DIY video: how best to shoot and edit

That's what most newbies in DIY vlogging do, they just shoot their desks. But in order to make the image look appealing, you've gotta pay attention to the surface. You need to make sure that the table is clean, and it's flat, and it has no scratches whatsoever and no unnecessary objects. I'm in favor of minimalism, so I just prefer a plain white background, but I don't have a white desk.
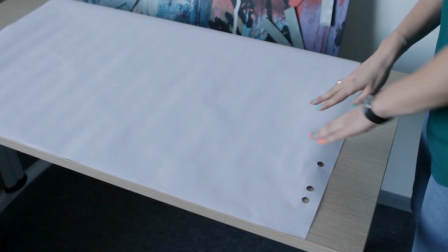273s
So, what am I to do? I came up with a solution.
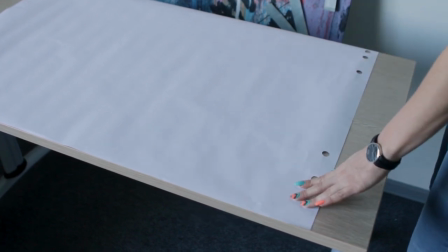276s
I took a clean sheet of white paper and fixed it to the sides with adhesive tape, so it doesn't slide off.
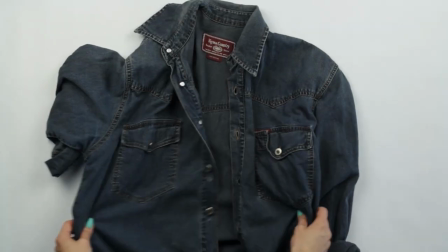283s
That's how it looks in the frame – neat, spacious, and with plenty of light.
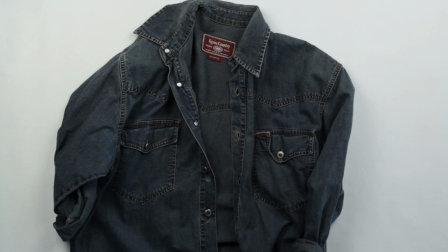288s
The background doesn't distract the viewer from the main object. Boring, you say? Well, maybe so.
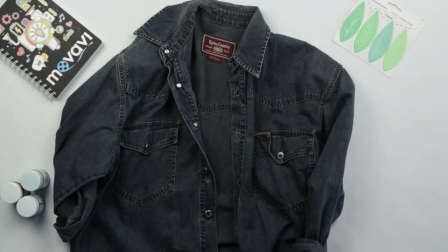293s
So, the video is no different from a thousand similar DIYs, that's why I've added a couple of details in the bars of the shot.
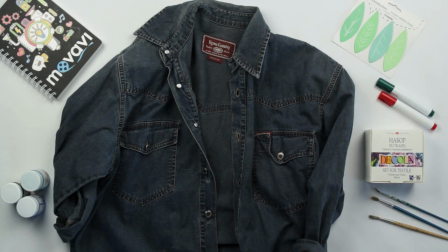301s
Not too many, though. It's just so that the video is recognizable and the whole image is not so boring.
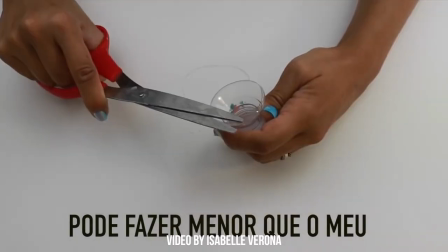306s
Many vloggers use this simple trick – compare this DIY. See?
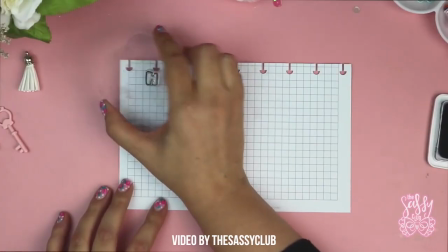311s
Just a background, nothing extra. Now, check this one out, with gently applied details along the borders.
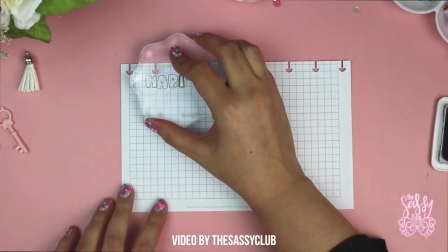317s
I definitely like the second one better. If you're paying attention, you will have noticed that a pink background was used in the second sample, instead of white.
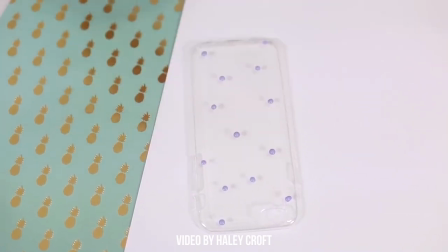325s
Well, no. It's just all a matter of taste. You could even use a tablecloth or wrapping paper with an original print, like in this example.
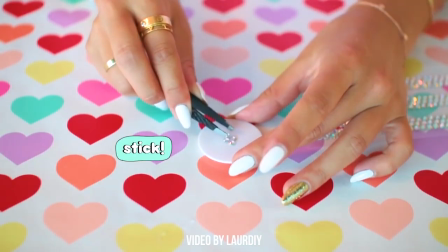333s
If you're going to use this background in each of your videos, it makes them easy to single out. How to set up the camera To figure out how to set up the camera, first you'll need to decide on the perspective from which you'll shoot. You may place it a bit to the side, so that the view would seem as if it were from over your shoulder. Well, in this case, you'll have to use a tripod. I use this Lite Amateur tripod. The price is around $40.
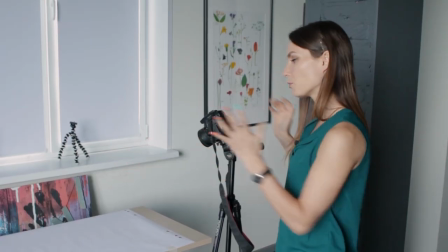358s
If you pick this perspective, let me just warn you about some common mistakes ahead of time.
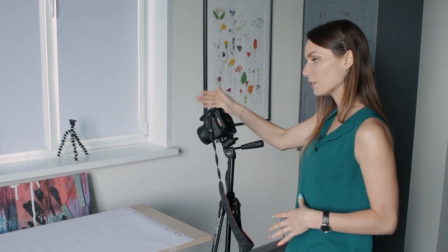363s
You shouldn't place your camera at the same angle, in front of the desk or sideways, just from behind your shoulder.
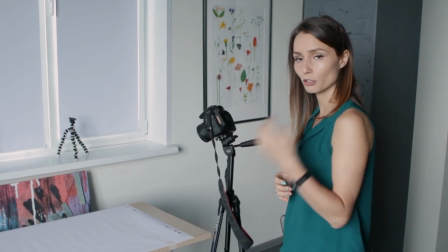369s
But in this case, you have to make sure that your shoulder doesn't take up half of the frame.
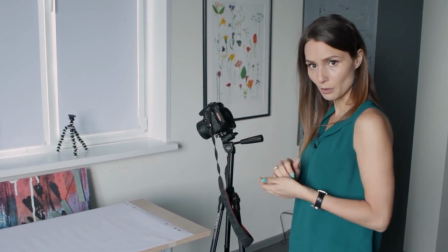374s
Well, try sitting at the table and ask someone to take a still picture of you, and to be on the safe side, you will see how the frame arrangement works. Let me confess, I don't really like this perspective. For me, I prefer to shoot from above, that is, with your camera above the desk in a vertical plane. In this case, you can fit possibly everything you need in the frame, and your DIY is more likely to become more visual and clearer. Well, there is one more thing that's been bugging me. How do I suspend the camera right above the desk? I was lucky since we have all the right equipment in our studio.
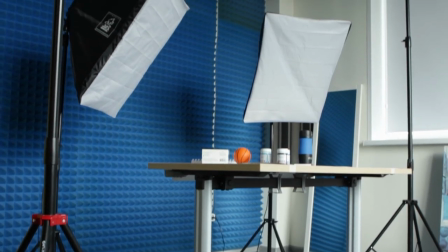410s
With the help of these solid supports and this horizontal bar, we managed to create this P-shaped construction and we fastened our camera right over here. But what are you supposed to do if you don't have such luxury? At times a tripod will be more than enough.
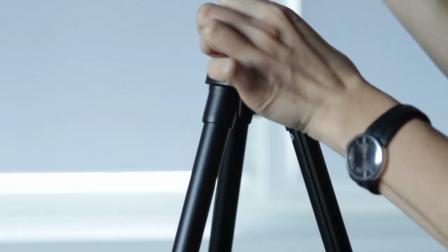425s
Did you know that some of them can be set up to do such things? Let's unscrew the tripod head and turn it upside down.
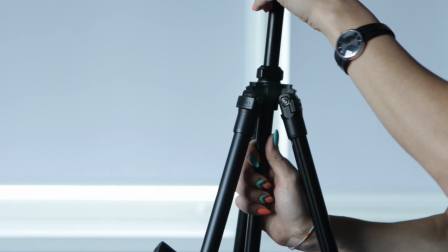430s
Now, you can have the camera or phone facing down.
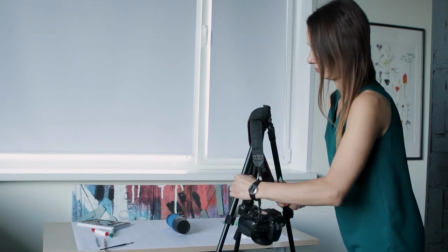437s
There are some nuances, though. It is hard enough to put a tripod on an ordinary desk.
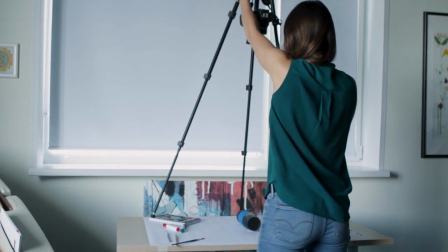442s
If you're shooting with a cell phone or a wide-angle lens camera, the tripod legs might be caught on camera.
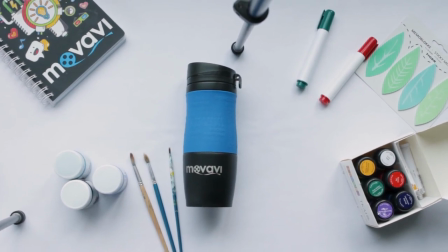448s
Most definitely, you'll need a focal distance of 35mm. If it is any bigger, nothing will fit in the frame.
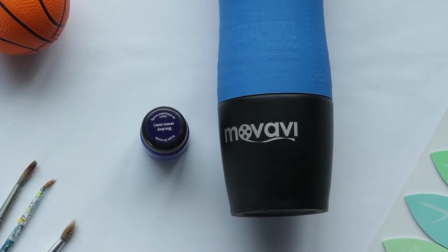455s
This solution may work out if you need to shoot something small and take an extreme close-up. But what do you do if this is your first video, and you've got no supports with horizontal bars, no tripod and no camera around? Well, all you've got is your smartphone and your room. Here are some alternative options to professional fastening that you can create by yourself.
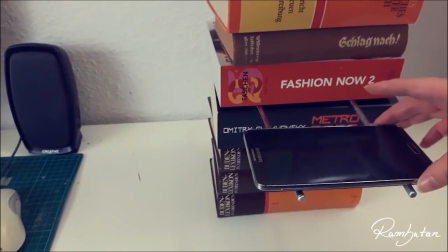476s
A pile of books and chopsticks for food, a desk lamp and double-sided adhesive tape,
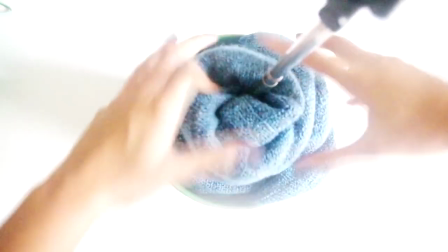489s
A standard selfie stick, a bucket, and a towel A
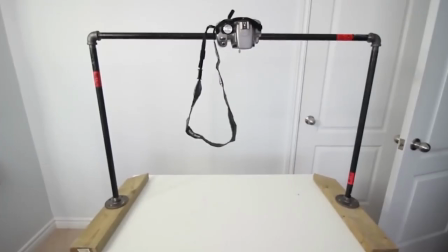496s
homemade arc constructed from water pipes and two bars How to set the lighting? Ok then, we've got the desk ready, the camera, and the mounting. What is left is lighting. I was lucky since we've got professional lamps in the studio. I placed two lamps sideways to remove shadows. This white transparent shield diffuses the light and makes it not so harsh. Let's see how our working surface looks with different lighting.
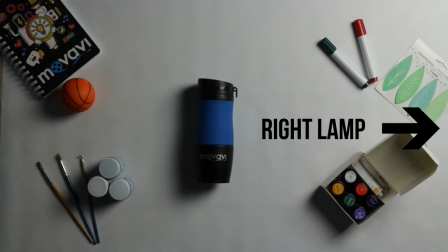Well you've probably noticed that I do not use ceiling light. It's because here we've got standard lamps and they illuminate this yellowish light. And this thing, it has white light. It'll all mix up and to put it simply, well, it won't look great. Don't be upset though if you don't have such lamps. I'm about to share some lighting hacks. The best bet is to use natural light from the window.
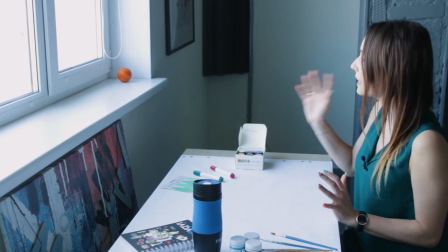548s
To do this, just place the desk in front of the window, so that the light heats your face. And make sure that the light doesn't fall sideways.
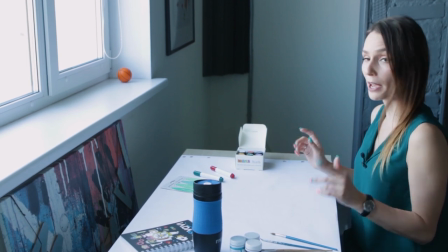556s
If you do this right, it should be quiet enough, especially if you've got large windows and a sunny aspect. It may happen that on a cloudless day, the sun will shine too brightly, heating your face and the desk with everything lying on top of it being exposed to light. In this case, blackout curtains and window blinds will most likely ruin the whole picture, But an ordinary light lace or a thin curtain will soften the light.
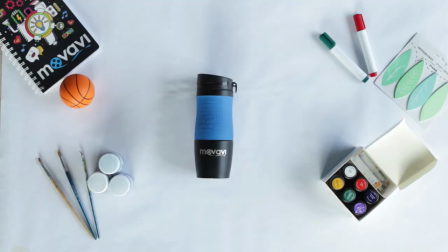578s
In this shot we have only one source of light, that is a window.
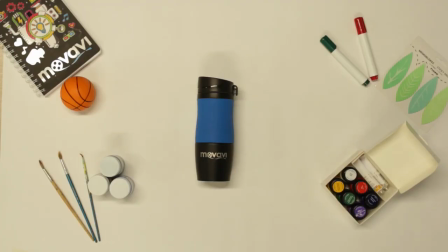583s
If unwanted shadows appear, try using the ceiling light of the room and ordinary everyday lamps to remove the unwanted shadows.
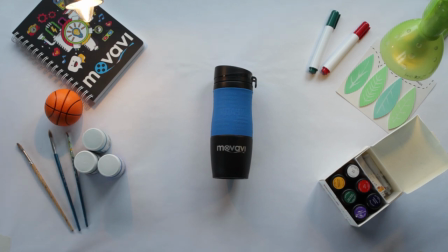590s
It is best to use white or even cold light. For me, warm light is not a good match for natural lighting from the street in full daylight.
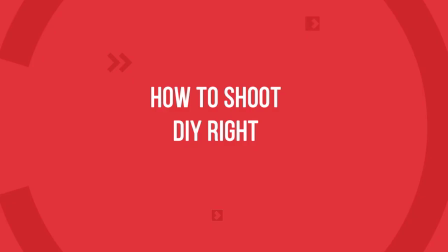599s
How to shoot DIY right? Well, now, the set for shooting is up and running.
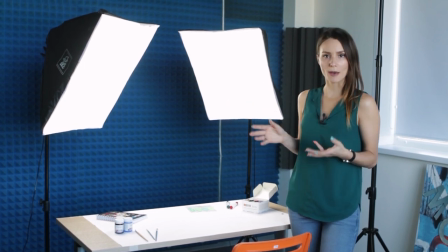604s
We've set the light, got the desk ready, chose the best perspective and securely fastened the camera. The last one is critically important. For starters, you don't want your camera or your phone to fall on the desk while you're recording. Secondly, if you move the camera accidentally or if the mounting comes loose, it'll spoil the composition of your shot. And when you get to the editing part, it'll look awful, trust me. Set the focal point before you get down to shooting.
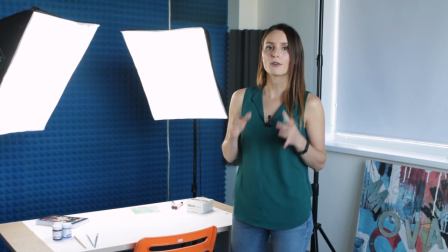629s
Many cameras and cell phones automatically define the focal point.
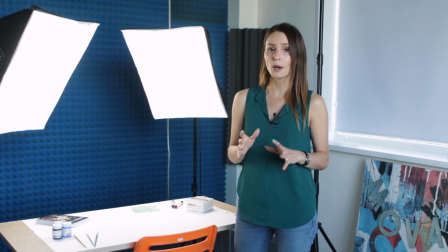633s
I strongly recommend you to switch off this function, otherwise your hands and the objects will permanently slip out of focus. Personally, I prefer to switch to manual mode. Once you set the focus ahead of recording, you no longer have to worry about it. If you are shooting with a mobile phone, set the constant focus on the object. Most people don't know about this helpful function. I decided to make something trendy out of this jeans t-shirt. My colleague Katya agreed to help me, since painting is her thing.
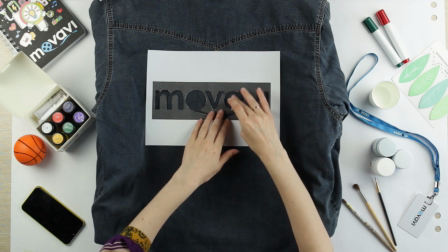664s
Everything's ready. I'm hitting record, and the shooting starts. There is no need to rush or fuss, many newbies fall into this trap.
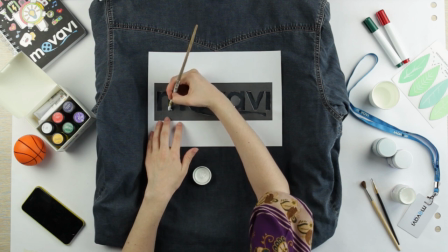672s
Show your DIY at a leisurely pace. Later on, when you're editing, you can remove extra footage and speed up the video.
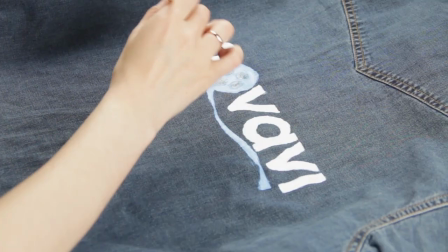679s
Most importantly, make sure the top of your head doesn't get in the shot. Now that we've shot the whole process, it's time to start editing.
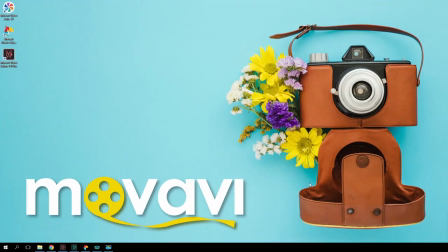687s
How to edit a DIY video? We're going to use Movavi Video Editor Plus.
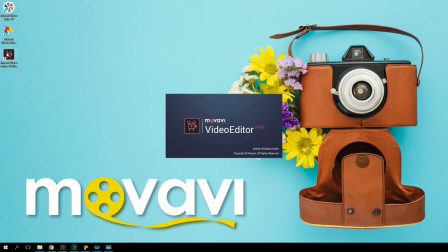692s
Not only will it help you to remove the unwanted parts of your DIY video, but also add brightness and special effects.
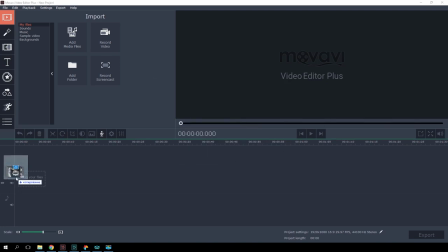699s
But first things first. Let's drag the video onto the timeline. It is too long.
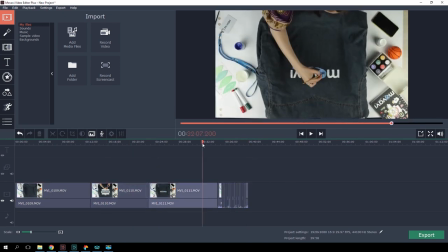704s
I doubt anyone will watch the whole process of my DIY. Keep the most important and interesting parts.
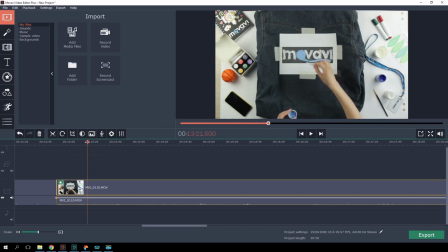712s
Select the clip and place the playhead at the beginning of a segment you want to delete. Use the scissors tool. With the help of the cursor, define the end of this part and use the scissors again. Now let's remove the unwanted part.
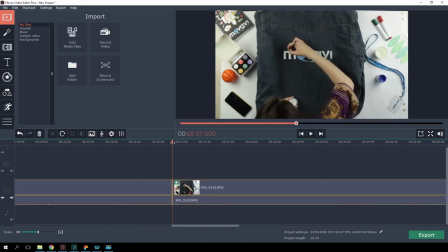727s
Like that. And you can do it exactly the same way with all the extra footage. Remove it ruthlessly.